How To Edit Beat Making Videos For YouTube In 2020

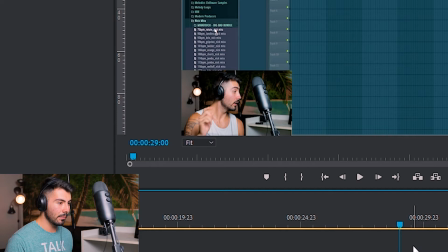(3:52)
There's everything else So here the video cue is going to be my hand pointing at something So I want to start near the beginning here's gonna make a
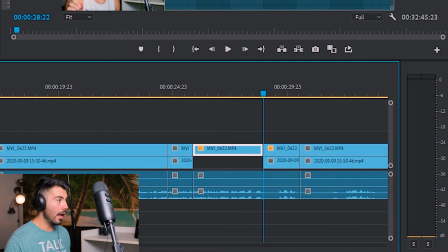(3:58)
cut right there and right here I'm going to delete this part and maybe some go back to the original and then I can zoom in
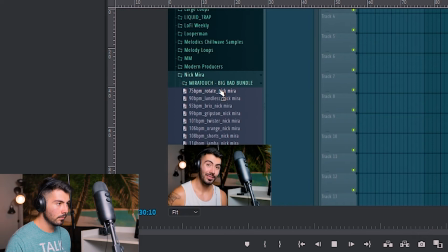(4:03)
over here I called big bad bundle and see this perfect All right now usually when I first started I would make the
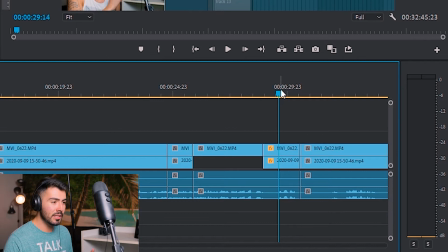(4:09)
cut over here where the audio file is like an audio cue Like we've been talking about but it feels kind of unnatural We're here. They can start to read it before you even start saying it All right, so now I'm gonna go turn off my camera I'm gonna be adding this like normal But if anything comes up that I want to show you guys I'm gonna make a note of it and then we'll talk about it once I have everything all cut up Okay, okay So I just got done chopping everything up and I did take a couple different notes here about some tips I can give you guys when chopping up the video So here's the first clip that we're going to be looking at if you look down at the audio file over here this is where we start to play the beat again and it's gonna be the great thing about having two separate audio tracks all right so
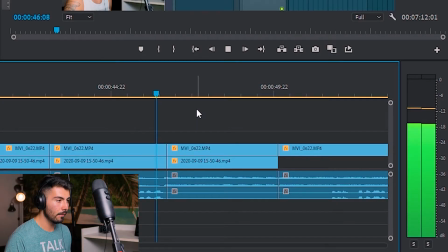(4:39)
if I play the clip like normal right here not fast enough so you can hear that when we start to play the beat again right there but since I do have those different tracked out audios I can just go right here cut that and we're done that's it not fast enough and it just flows a bit more seamlessly through and having your microphone separated from your desktop audio is gonna have multiple benefits all right now I use stream labs OBS to capture all of my video and audio so in there to make it very easy to separate those tracks.
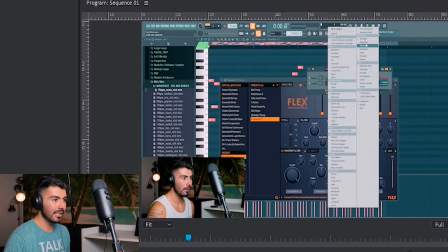(5:03)
It's also a free service if you guys want to go check that out. All right, now here's the next clip that we're going to be looking at.
Find some sort of layer for that.
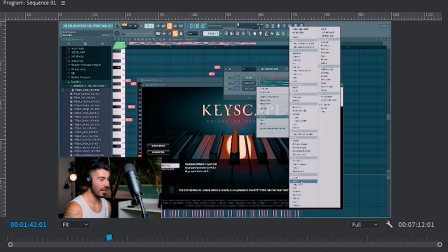(5:08) No, I grabbed, I grabbed Keyscape. I'm an idiot. It's just a habit, man. I always grab Keyscape or Omnisphere. A one-trick pony.
All right, so all this right here is just fluff. It has nothing to do with the video that we're talking about. You might think like a lot of your favorite YouTubers do this sort of thing, and I love doing it too. I love putting in those like imperfections, but here is the cold, hard truth, and that's going to be that nobody cares about you yet. Nobody cares about me yet. So this little fluff, this little gag that I just did, can actually make people click off of the video. So all I'm gonna do is hit shift delete and it is no longer in the video. Now the next tip is going to be right here, alright?
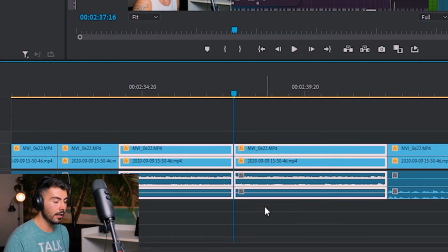(5:39)
So I'm gonna play both of these parts right here and you're gonna see they blend seamlessly together.
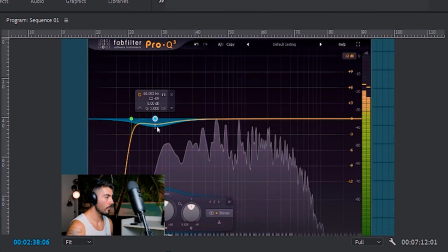Okay so right there, we are music producers. We are making videos about music. So if the cuts are really off and it might even ruin the melody, then it can take people out of the experience of the video. So that's what you want to try and find that certain little pattern that it can fit within for that transition.
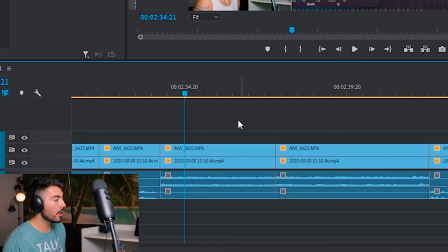(6:04)
Alright, now the next tip is going to be with the exact same clips right here that we just saw, and that's going to be cut near the end of a long process, alright? If you're just going to be starting the EQ, don't start from the start of the EQ all the way to the end. I think it's much more efficient to go in near the end of the process.
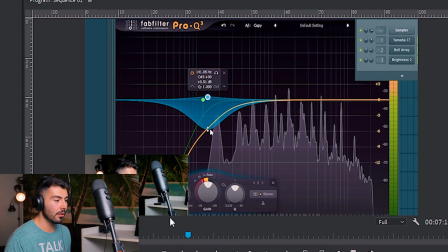(6:17)
Like right here, right? I'm already well within the EQ process. You can see I've already done certain things, so I just want to show you guys the end result more than anything. Because there's nothing more boring than just seeing somebody EQ an instrument for like Three to four minutes. All right, it's just people are gonna click off from that So one of the other benefits that was talking about for having different audio tracks is going to be blending
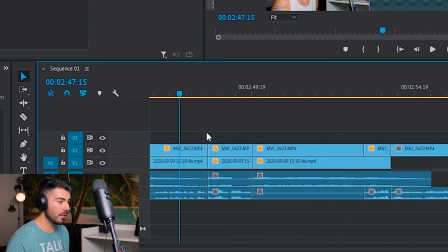(6:38)
different tracks together So if you see right here We're gonna be interrupting the melody just because I'm saying something right here and the
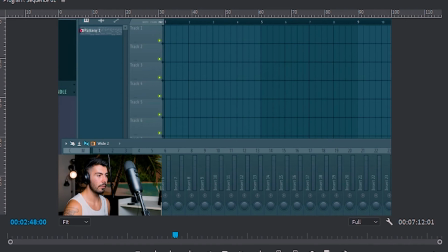(6:44)
musicality sounds kind of weird for it It's still pretty full now we're gonna add some pro art to it
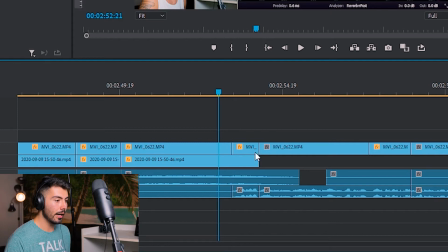(6:48)
So I actually did right after that did a little bit of an example for you guys to the point where I got my my Camera and my audio and push it with into the
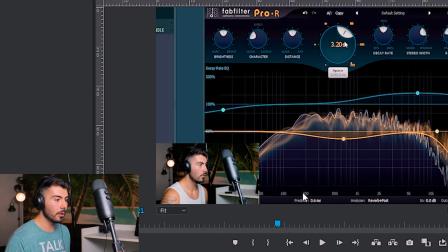(6:56)
last clip So you're gonna see my face cut right here but it's not gonna ruin what's going on in the screen recording or the screen audio.
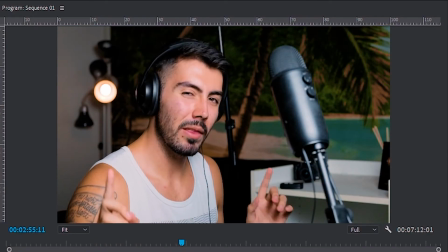(7:02) That sounds pretty good right now.
Now I am gonna be using some of the sounds from- And this is gonna help blend the video even more.
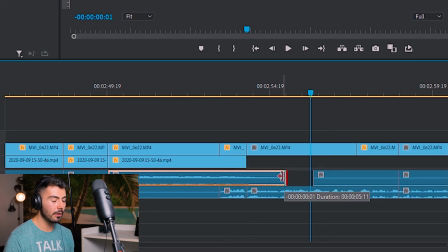(7:07)
And then over here, this is where the track ended. And then I just put it out to right here just so it can have that bleeding out and it sounds more cohesive. Just little fine things that you might not even realize when you're watching my videos. And one thing that I cannot preach enough is hype yourself up a little bit. If something awesome happens in the beat or in the video in general, react to it. People love to hear that sort of thing, right? So let's go and play this right here.
That actually sounds really good, man. I'm really liking this.
So by doing that, you're showing that you're enjoying what's going on and being entertained. That will encourage the viewer to show that they're having a good time as well. Alright, so that is all the video chop-up tips that I've got for here. And now we can move on to the outro. And the first step is going to be make it clear that the video is coming to an end.
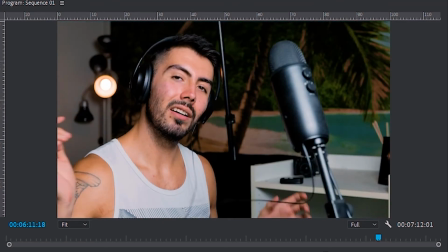(7:44) Perfect. That is going to be our loop. Simple as that.
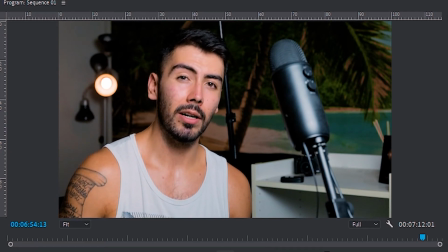(7:49) Now before I send you guys off into the final beat, I do want to mention that I have created a whole lot of playlists for you guys down in the description below.
Now by saying that right there, I'm promising the final beat is coming very shortly, and then I make my promotional stuff like the playlists or the pack that I'm releasing.